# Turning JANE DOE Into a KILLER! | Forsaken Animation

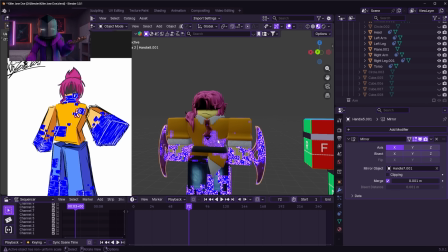The pink glitches are cool, but looking at the design more,
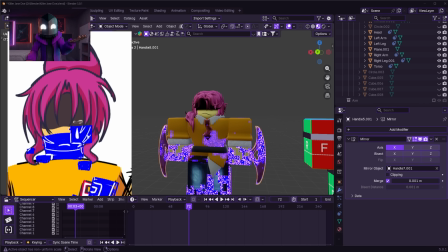the mouth is covered, and the eye there's an eye drop. And I think that's a really interesting detail.
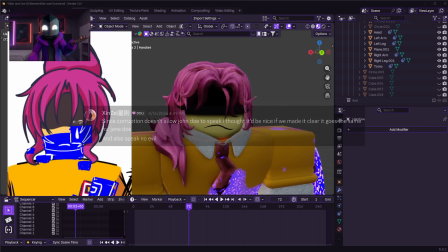As they were telling me, since corruption doesn't allow John Doe to speak,
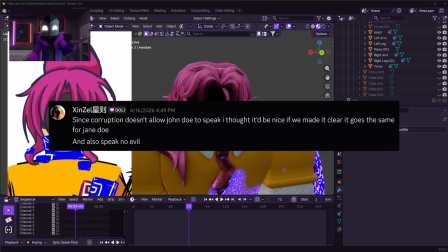I thought that it would be nice to make it was clear it goes the same for Jane Doe.
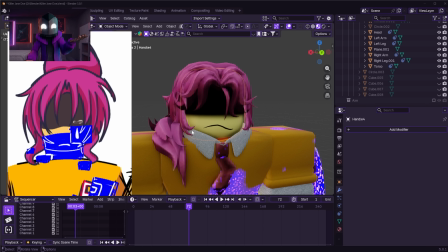I think that's a really nice detail.
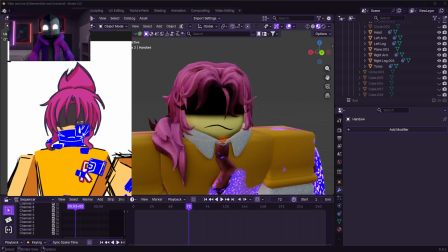Also, the whole like tear right here, like the little tear, that's such an interesting idea because, you know, she's upset.
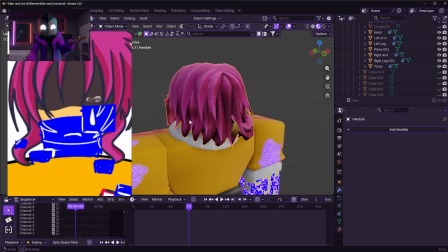She's not wanting to do this. Again, John Doe does not want to kill people, but he's forced to.
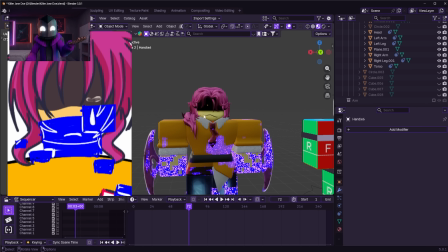So I would imagine that Jane Doe's similar, right? If she was a killer.
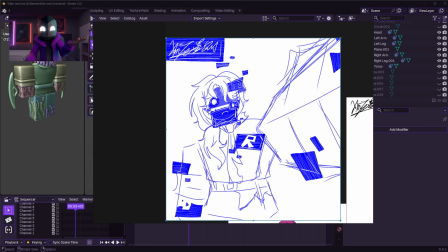And she decided to draw some fan art of what she was thinking about, right?
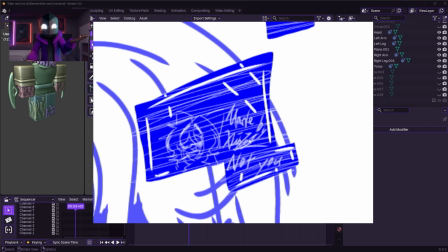What has he got? Made by Zenzel, not you. That's crazy.
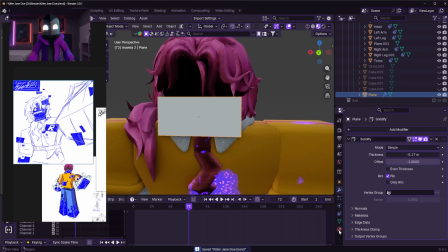I just noticed that. It's amazing. I love that. My question is, how am I going to make this invisible, slightly transparent?
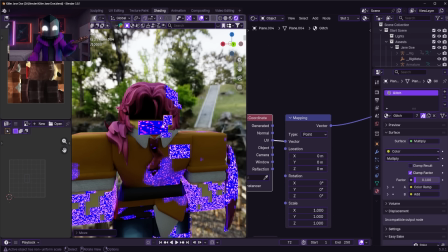I have a couple ideas. Okay, I got a good base. You can see that she has that little mouthpiece showing through.
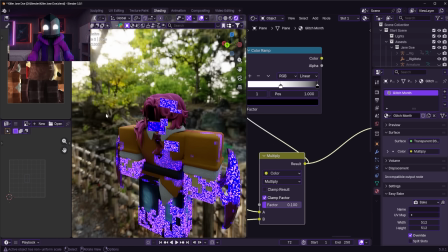I made that possible, luckily. Surprisingly not as hard as I thought it would be, so that's good.
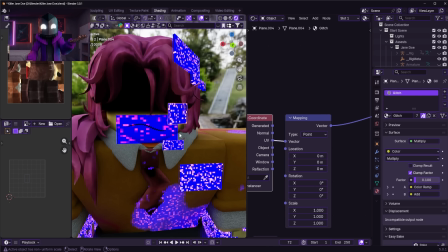We're going to add the little teardrop onto this,
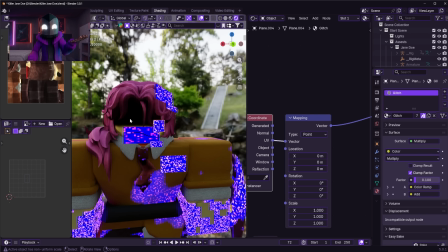and then add her little eyeball that's glowing here, which on this side, where is it?
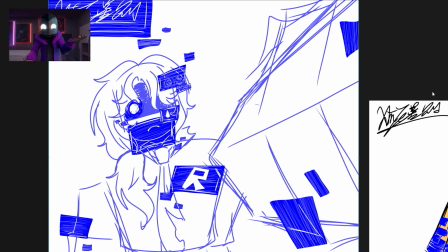Here you go. With this little eyeball glowing. I like that little detail. This is not just a dark face that you can't connect with.
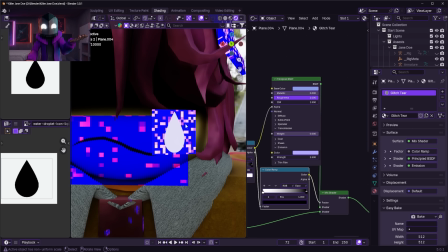There we go. Here's the T drop. the teardrop right here. No,
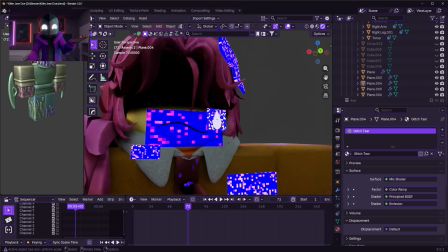Pretty all right. Not super happy with it. Well, I'm fine with it.
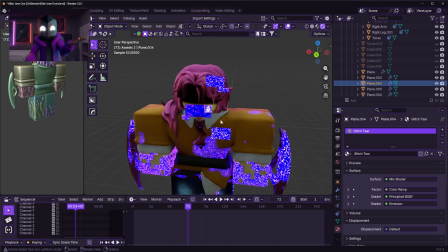You know what I'm saying? I'm not super happy with it. I'm fine with it. Oh my god, we're upside down. Now I wanted to do the Roblox symbol here.
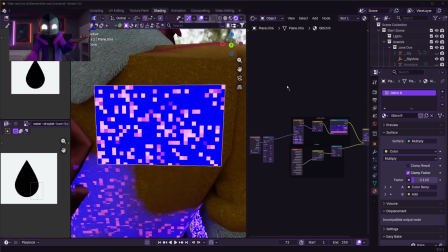Let me go ahead and do that. Like it's very iconic, so I gotta add it, you know? Like that is something that just makes sense, dude.
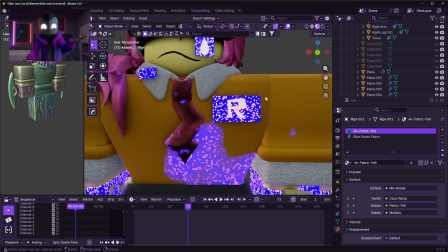There we go. This is looking spicy. I'm gonna spicy meatball. Sorry, what the heck am I saying? Very good. Very good. I'm very happy with it. I don't know why, but when I get into this material preview mode, for some apparent reason, your mask thing disappears.
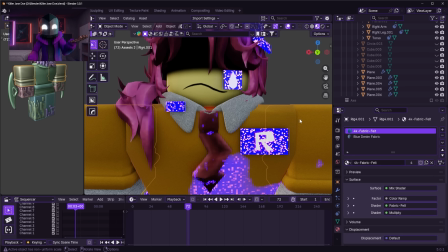Like, look, this comes back. Very strange. But I'm not gonna worry about it. Okay, I'm starting on the animation now.
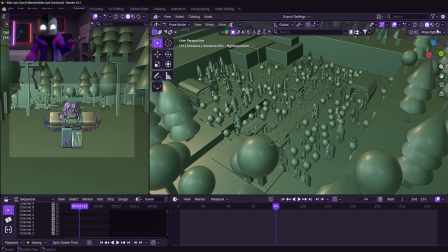I put her in like a facility right here, like as if she just like came out of this facility for some reason.
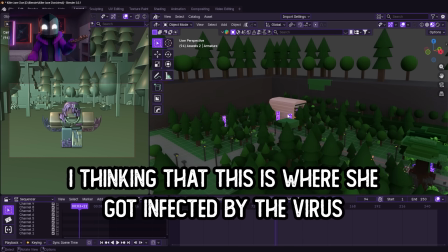Yeah, so there could be any reason why she came out of this facility.
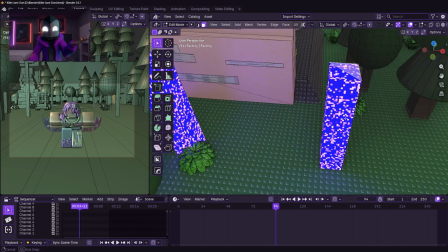And I want, when her intro, what I want to do is I want her to be like freaking out
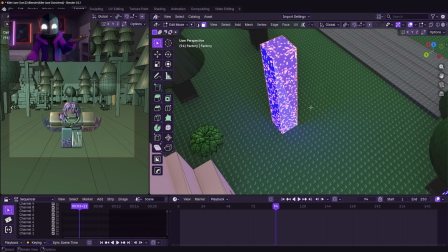and like glitching and then like transforming into that like corrupted version of her.
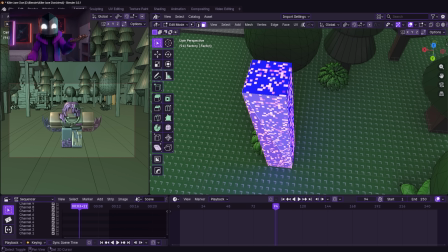Like as you see it. I don't know. She just transformed pretty much.
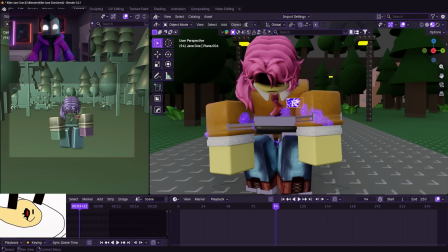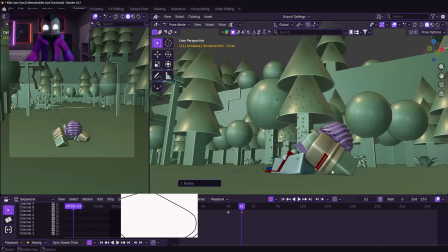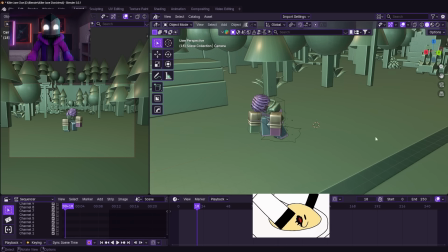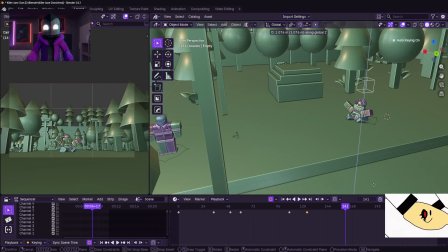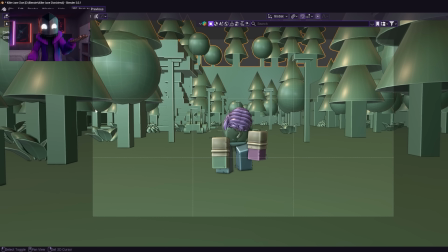Okay, so this is what I got for the animation. Just the start of it, of course.
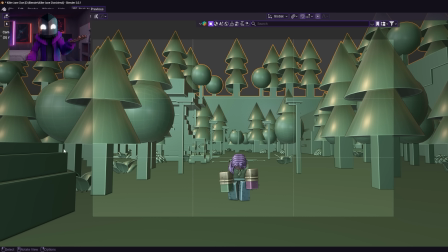It's not anywhere close to the actual finished product, but you can see that I actually took away all of her glitch effects. That's because I'm going to add them throughout the animation. Like they're gonna like start like growing and turning her into like the glitch version of herself.
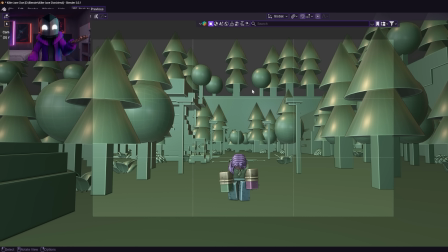It's funny because I'll play the animation in one moment, but it's funny at the end.
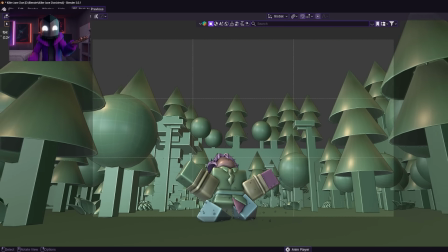But yeah, you got this. Walks up, goes on the knees, screams out, and does that, right?
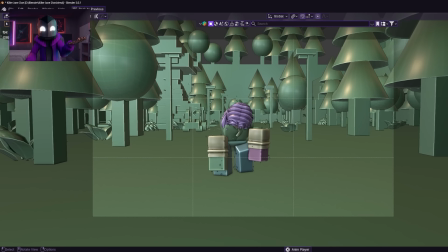That's her fully like kind of transforming.